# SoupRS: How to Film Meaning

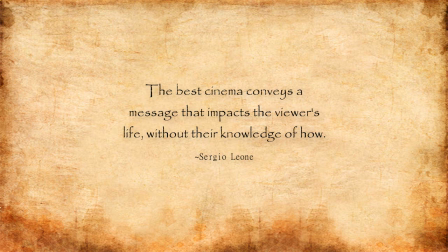17s
The best cinema conveys a message that impacts the viewer's life without their knowledge of how.
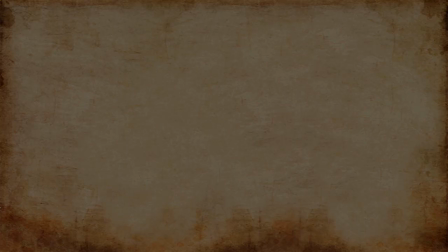23s
This was written by Sergio León,
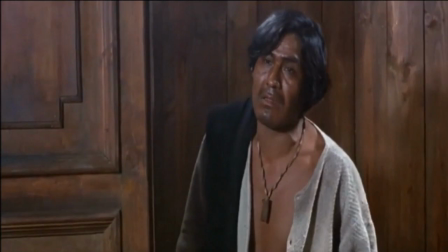25s
one of the best directors of the 20th century and an expert in conveying highly complicated meaning in the simplicity of a few short scenes.
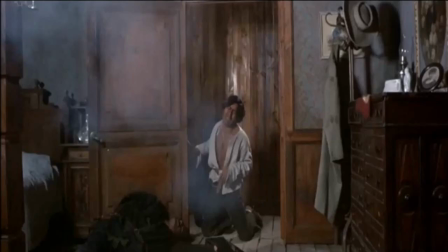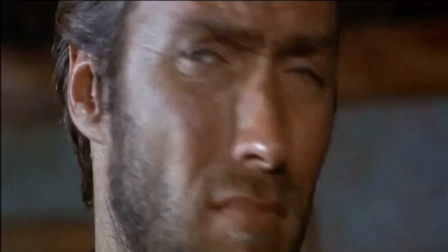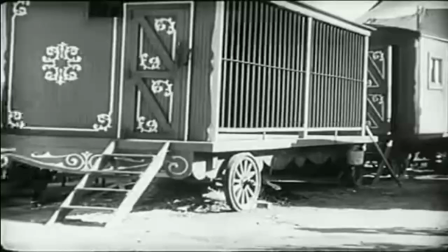43s
But changing how people behave through cinematography wasn't born with León, and it didn't die with him.
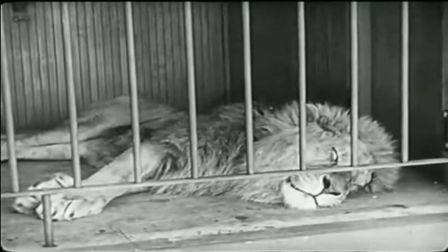50s
Conveying an impactful message through film has been attempted since 19th century motion picture,
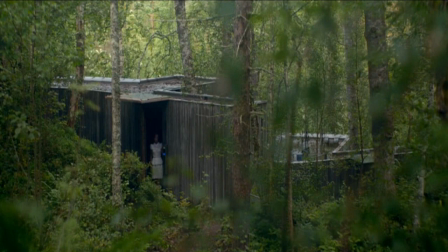55s
and with the growing accessibility of film resources, many have attempted to perfect the craft.
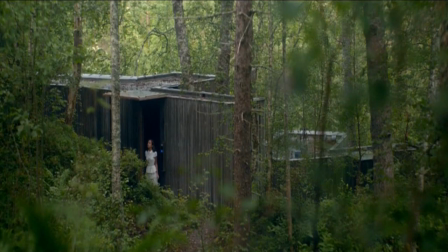60s
The craft of embedding seemingly concrete storylines with powerful ideas.
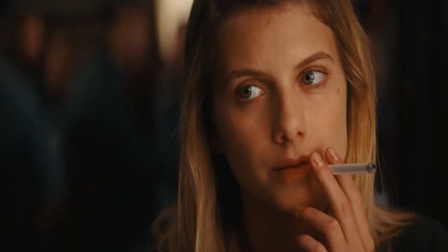66s
A great film will engage the viewer so immensely that their emotions and thoughts become consumed and disrupted.
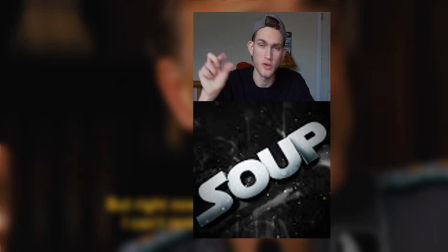72s
This is powerfully executed by Quentin Tarantino, James Cameron, and most recently, Stefan.
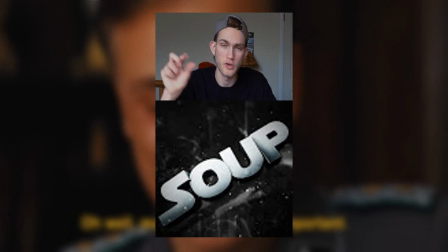79s
Meaning is very rarely objective, and in Stefan's most recent great works, He shows his understanding of this by producing films that are symbolic,
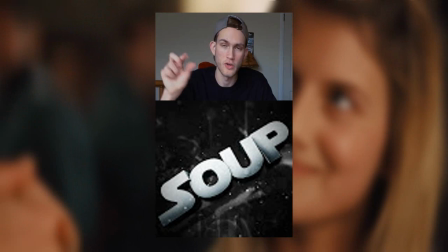88s
thought-provoking, and brutally up to interpretation.
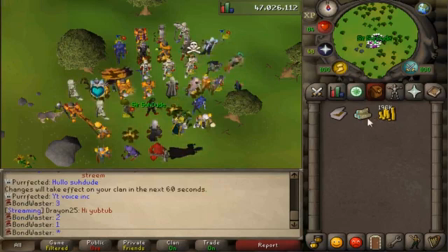92s
But Stefan frequently presents his viewers' ideas from varying philosophical schools of thought, such as absurdism.
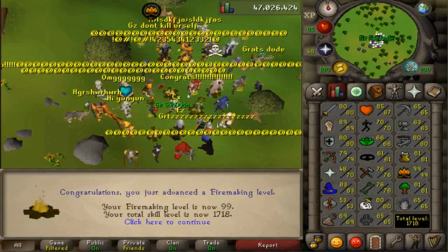99s Let's go, 99 Firemaking. Oh, Publix off. There we go. Kill yourself. There we go, 99 Firemaking on the hardcore, ladies and gentlemen.
In this scene, Stefan has accomplished an incredible feat.
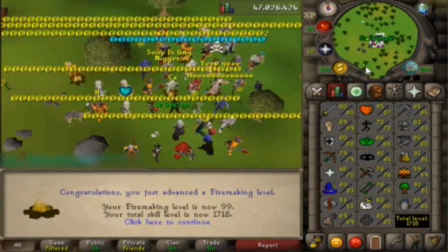111s
He has achieved something great. And in the cheer of the crowd, we can see the excitement and joy of everybody around him.
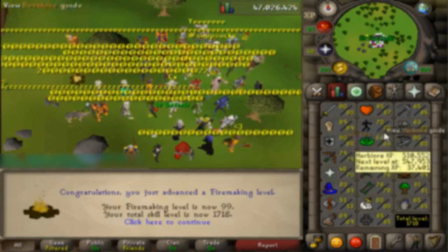118s
He wants to communicate, this is a time for celebration. But that's just the storyline.
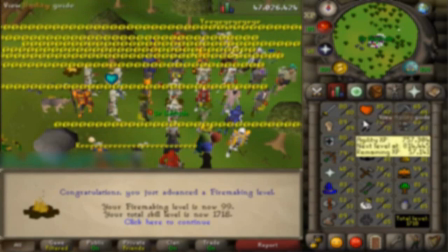124s
A product of artistic genius typically evokes something more than that.
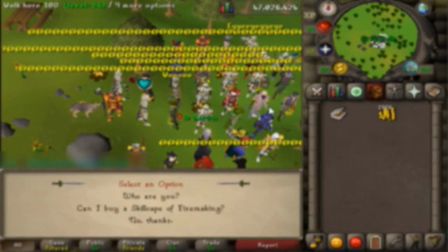129s
Let's watch this scene again, and this time, listen closely to the underlying message of the scene.
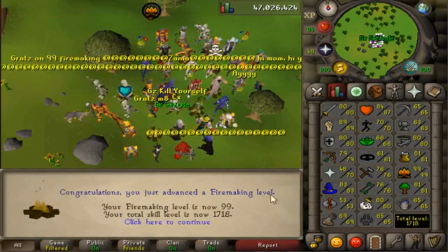134s Let's go, 99 Fire Making. Oh, Publix off. There we go. Kill yourself.
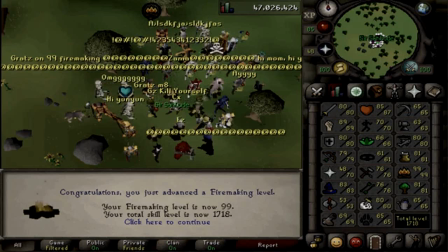139s
This scene alone speaks to the brilliance of Soup's work. Cheers, excitement, dancing, they're all to be expected. And as you watch, they fill your experience with a sense of optimism. And this is where his talent comes into play.
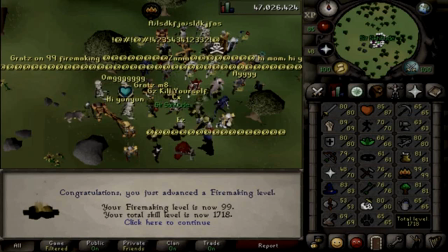154s
Stéphane adds an entire new layer of depth by making the choice to address the stark contrast in the scene, to make a point of it.
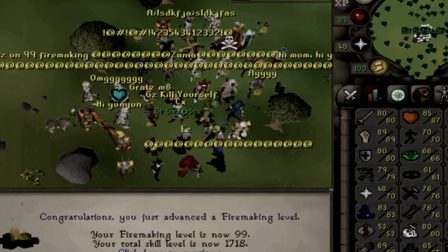162s
Surrounded by cheer and joy, the text, Grats Kill Yourself, is a stark contrast to the rest of the environment,
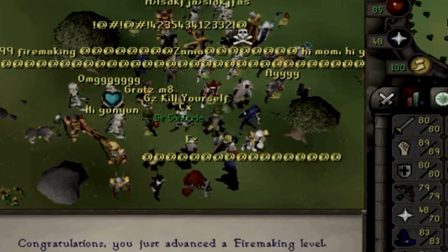169s
and disrupts the optimistic feeling you had. it reminds the viewer of the inevitability of death it
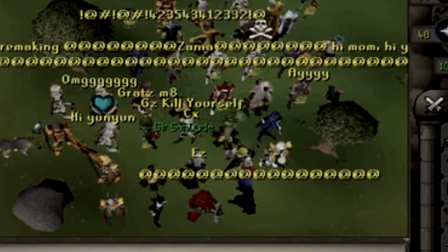176s
addresses the spectrum of happiness and begs the question what is the purpose of life it's not often
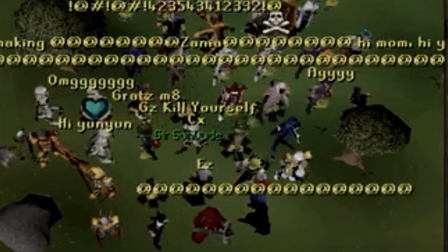182s
that we get the philosophical insight into the mysterious mind of a genius
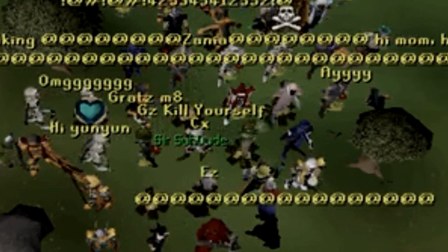187s
but some critics believe that stefan answers this question for himself with his
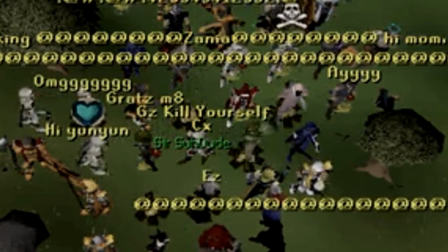192s
immediate reaction a small chuckle a reminder that the serious questions and the darkness in the world can be approached with optimism that,
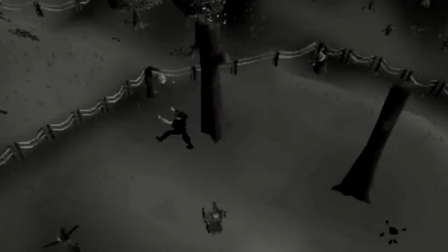201s
despite the challenges we face, we've gotten this far, and we're not stopping here.
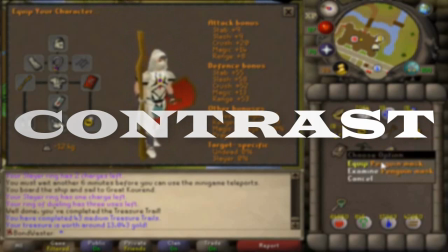209s
Contrast is Stefan's specialty for embedding a deeper meaning into his productions.
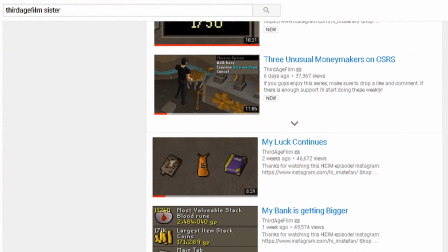214s
This wasn't the first film where he employed it as a cinematic device. Many other projects have had the same effectiveness.
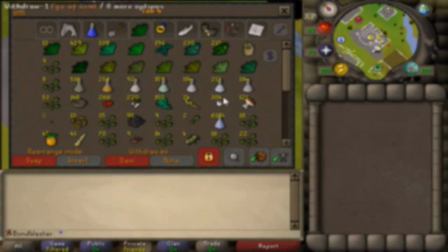221s
As you watch his video, you are invited into his world. we become part of his adventure. With his word choice, we are dragged out of our own lives and into his experiences.
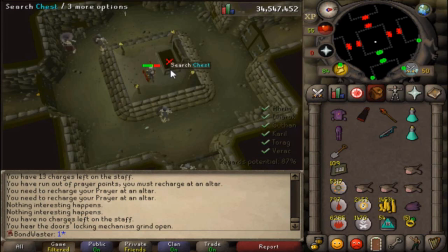234s
Suddenly, achievements he makes are our achievements, too.
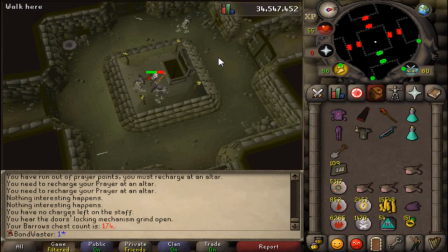240s Oh, let's go! Yes!
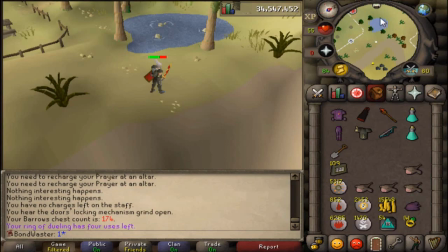244s That is an item we need, and that is a beast item, not a worthless one.
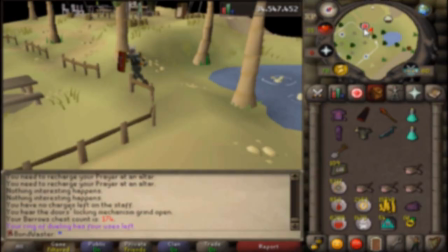250s The DH play body. We only have one chest so far.
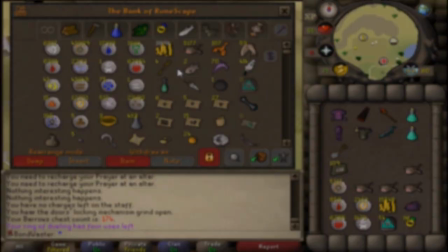254s
Despite the invitation into his universe, Stefan seems to study the limit of how much togetherness we can actually have.
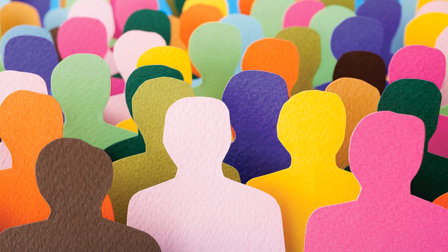262s
How much our experiences are capable of overlapping.